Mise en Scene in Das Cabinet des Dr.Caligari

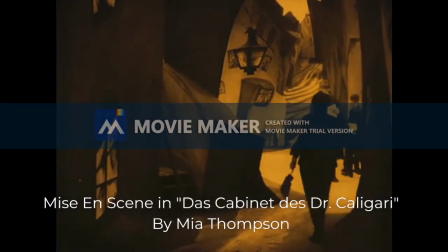(0:00)
While watching the 1921 German film Das Kabinett de Dr. Caligari, it's impossible to ignore the dark, deep-rooted, and twisted themes the movie holds.
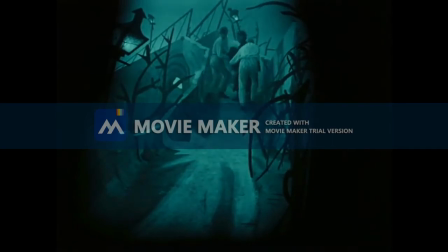(0:08)
The final product of the film wouldn't be the same if it wasn't for the mise en scène. From the lighting, costumes, makeup, and set design, it's what ties the whole movie together.
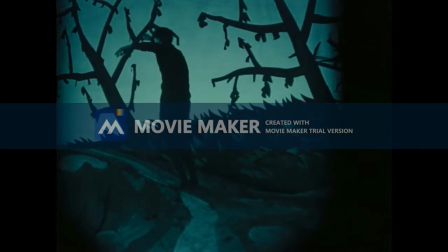(0:16)
The mise en scène calls for viewers to do some deeper thinking when it comes to the message the movie is trying to convey, and makes it easier to do so. It's giving us an inside look at the mind of an insane asylum patient, something that can be harder to do by showing and not just telling.
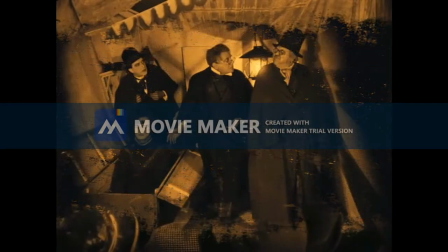(0:28)
The film is a turning point for German cinema because it introduced Expressionism, a term that set new boundaries for film and transforms movies into works of art.
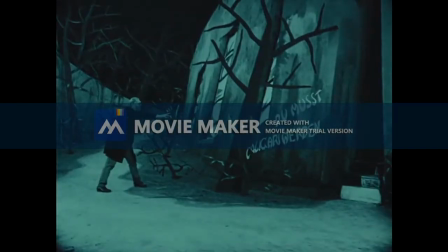(0:36)
In order to do so successfully, emotion must be captured visually. It takes the audience into the world of the characters and has them attempt to uncover the underlying meaning of the film.
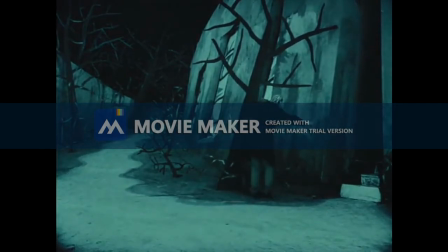(0:45)
In Das Kabinett de Dr. Caligari's case, the world we are submerged in takes us on a psychological roller coaster, making us question who's insane and who's not.
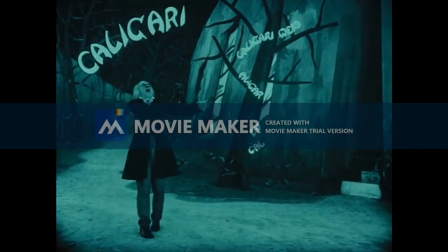(0:53)
One of the major components of mise en scène is lighting. Throughout the film, we see how much shadows and contrast between light and dark is frequently used.
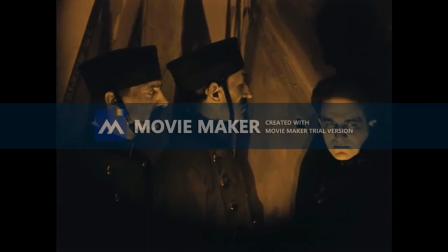(1:01)
It adds to the drama and chaos the film possesses, and it captures the vision of being trapped inside a madman's mind.
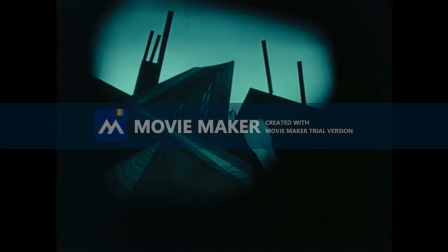(1:06)
Darkness envelops many of the characters from scene to scene, indicating the dark or evil side of personality.
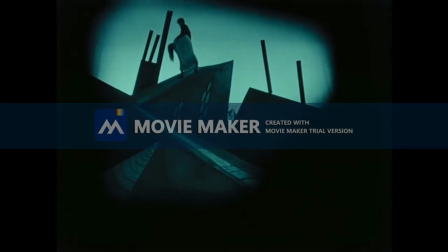(1:12)
We see it when Dr. Caligari is in his office and is visited by Francis. Dr. Caligari is surrounded by darkness here, and it looks like there's no escaping it.
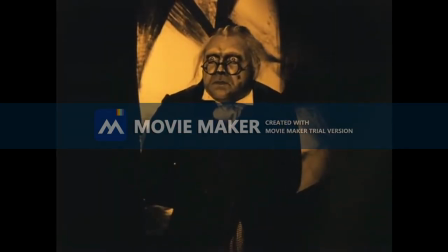(1:20)
It's fitting for his character because of his portrayal as being the bad guy in Francis's mind. When it comes to lighting, the film has a unique approach.
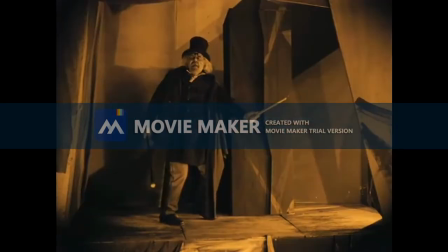(1:27)
Paint happens to be the material used to cast shadows rather than actual lights. It's a good addition to the unconventional and quirky approach the movie already has going on.
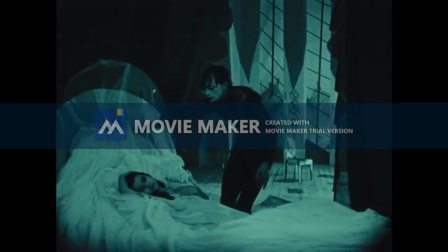(1:36)
Costuming and makeup is another critical piece that makes up the mise en scène of the film. It's easy to decipher whether a character is evil or good just by looking at their appearance.
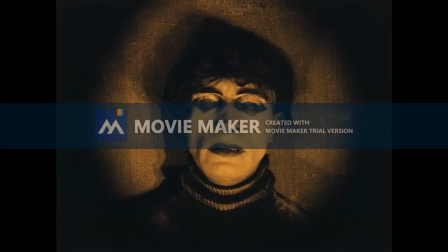(1:45)
For example, Caesar is a character dressed in a lot of dark colors with exaggerated makeup. It's of course making him a scary-looking character, but it also represents him being a malicious tool to the evil Dr. Caligari.
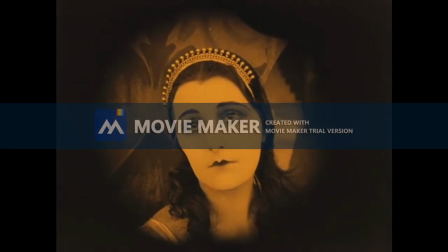(1:55)
It's a good comparison to Jane, who can be perceived as a character who does no harm. In this scene, Jane is dressed in all white, the color symbolizing innocence.
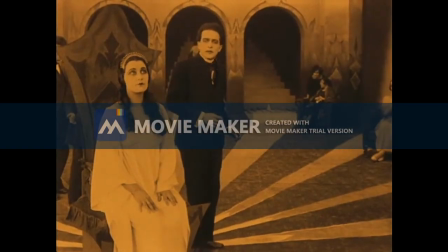(2:03)
Jane's makeup throughout the movie is done in a daintier fashion, less harsh, so to say. It goes hand in hand with the look of purity she embodies.
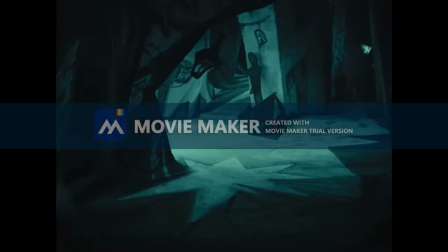(2:10)
It's important to note that Das Kabinett de Dr. Caligari takes place in Hossenwall, a town filled with abstract buildings and winding roads. However, at a closer look, the town does much more than providing the film's scenery. Its complexities resemble the twisted mentality of Francis.
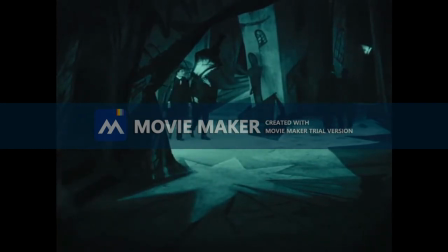(2:24)
Everything appears to be at a slant, buildings and windows creating an off-putting vibe. Hossenwall doesn't come off as a picture-perfect town, just like how Francis doesn't have a picture-perfect mind.
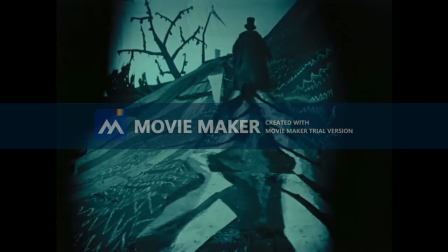(2:33)
As Dr. Caligari runs up over the hill, we see the distortion of the path and trees. The director, Robert Wine, made an artistic choice when it came to the set, having both aesthetics and the message of the film in mind.
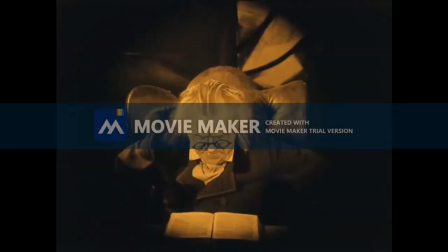(2:46)
Mise en scène does a lot for a film, and Das Kabinett de Dr. Caligari proves just that.
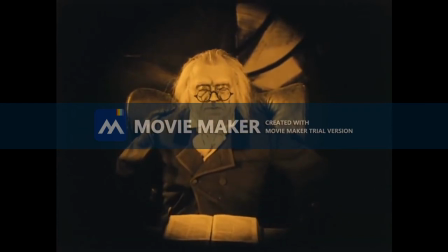(2:51)
It has the ability to gear the direction the audience sees the film in and leaves us both answering and asking questions.
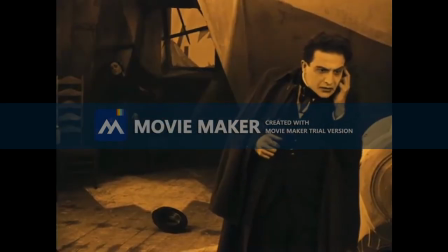(2:56)
It's just what the storyline needs, and it carries it along perfectly. The mise en scène completes the theme of insanity in the movie through its well-thought-out visuals.
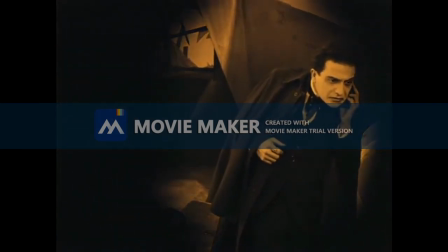(3:04)
It opens the door to Francis's mind and allows us to explore it.